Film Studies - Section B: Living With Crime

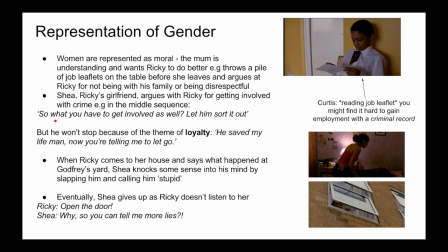(24:02)
You have to get involved as well let him sort it out but he won't stop because of the theme of loyalty he saved my life man now you're telling me to let go when Ricky comes to our house and says what happened at Godfrey's yard Shay knocks some sense into his mind but slapping him and calling him stupid
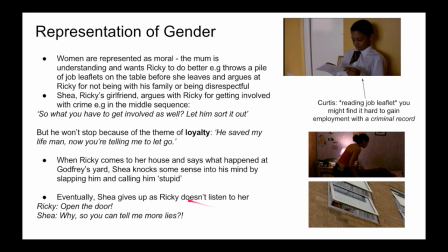(24:20)
eventually in the in near to the closing sequence Shay gives up on Ricky and as he doesn't listen to her and Ricky says open the door why so you can tell me more lies location
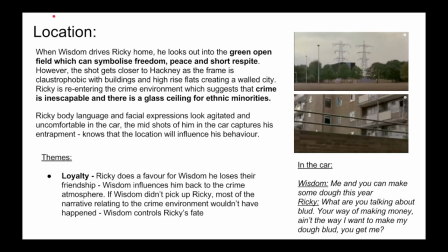(24:33)
in the opening sequence when wisdom drives Ricky home he looks out into the green open field which can symbolize freedom peace and also creates short respite as after this the shots get closer to
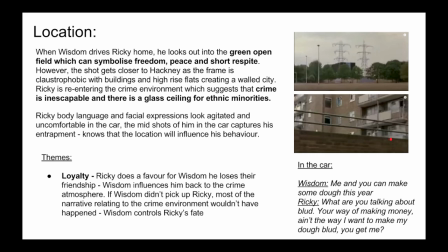(24:47)
Hackney as the frame gets more claustrophobic with buildings and high-rise flats creating a walled city Ricky is re-entering the crime environment, which suggests that crime is inescapable and there is a glass ceiling for ethnic minorities. Ricky's body language and facial expressions look agitated and uncomfortable in the car.
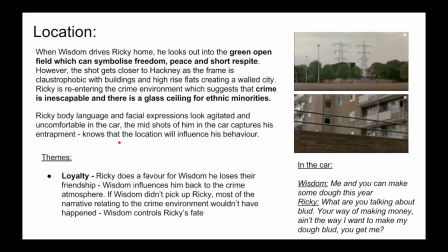(25:07)
The midshots of him in the car captures his entrapment and we know that the location will influence his behaviour due to the high rate of crime in Hackney. Loyalty If Ricky doesn't do a favour for wisdom, he will lose their friendship and wisdom influences him back to the crime atmosphere so basically if wisdom
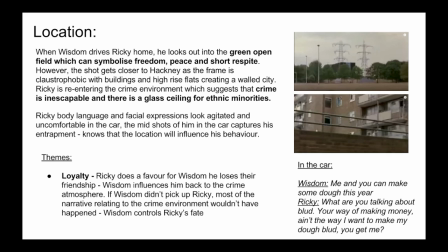(25:27)
didn't pick up ricky in the first place most of the narrative relating to the crime environment wouldn't have happened and wisdom controls ricky's fate from context of
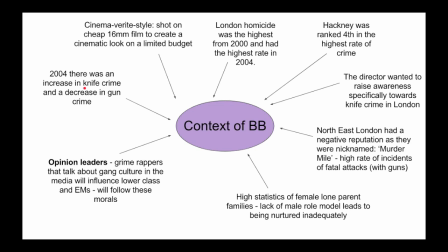(25:36)
bullet boy in 2004 there was an increase in knife crime and a decrease in gun crime the cinema verite style it was shot on cheap 16 millimeter film to create a cinematic look on its limited budget as it's an independent film.
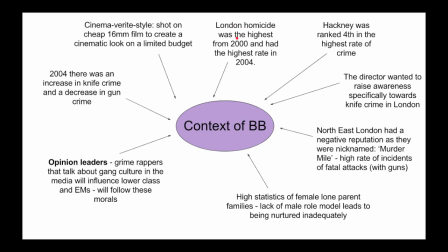(25:53)
The London Homicide was the highest from 2000 and had the highest rate in 2004. Hackney was ranked fourth in the highest rate of crime. The director wanted to raise awareness specifically towards knife crime in London.
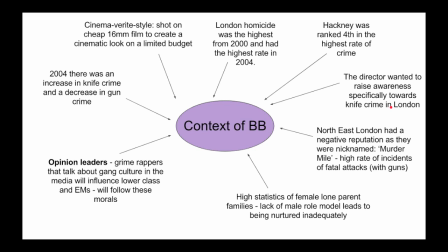(26:08)
North East London had a negative reputation as they were nicknamed murder mile as this shows that they had high rate of incidents of fatal attacks with guns there were also high statistics of female lone parent families and lack of male role
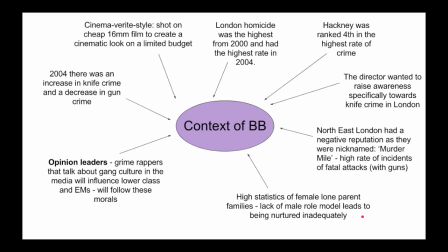(26:24)
models which leads to being nurtured inadequately this can explain ricky and curtis's behavior opinion leaders crime rappers that talk about gang culture in the media will influence lower class and ethnic minorities such as Stormzy I don't know at the time of 2004 maybe like Skepta,
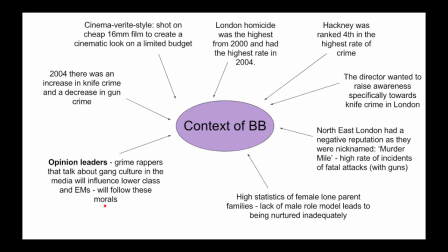(26:44)
Jay-Z, this will follow they the ethnic minorities will follow these morals and follow the gang culture
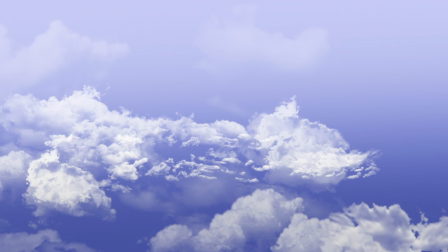(26:52)
I hope that was useful and hopefully most of that got in there if you struggle with terminology film language please
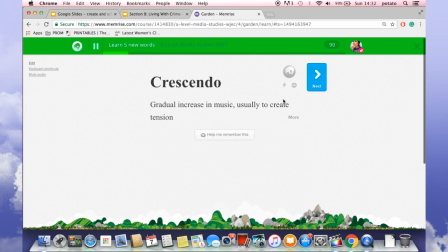(27:02)
check out my memorized quiz where you can test yourself and yeah thank you guys for
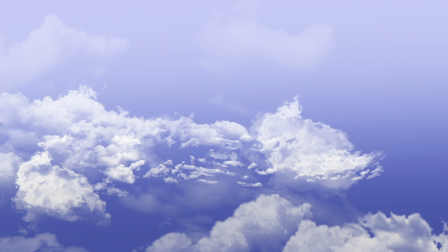(27:07)
watching please check out section A and section C too bye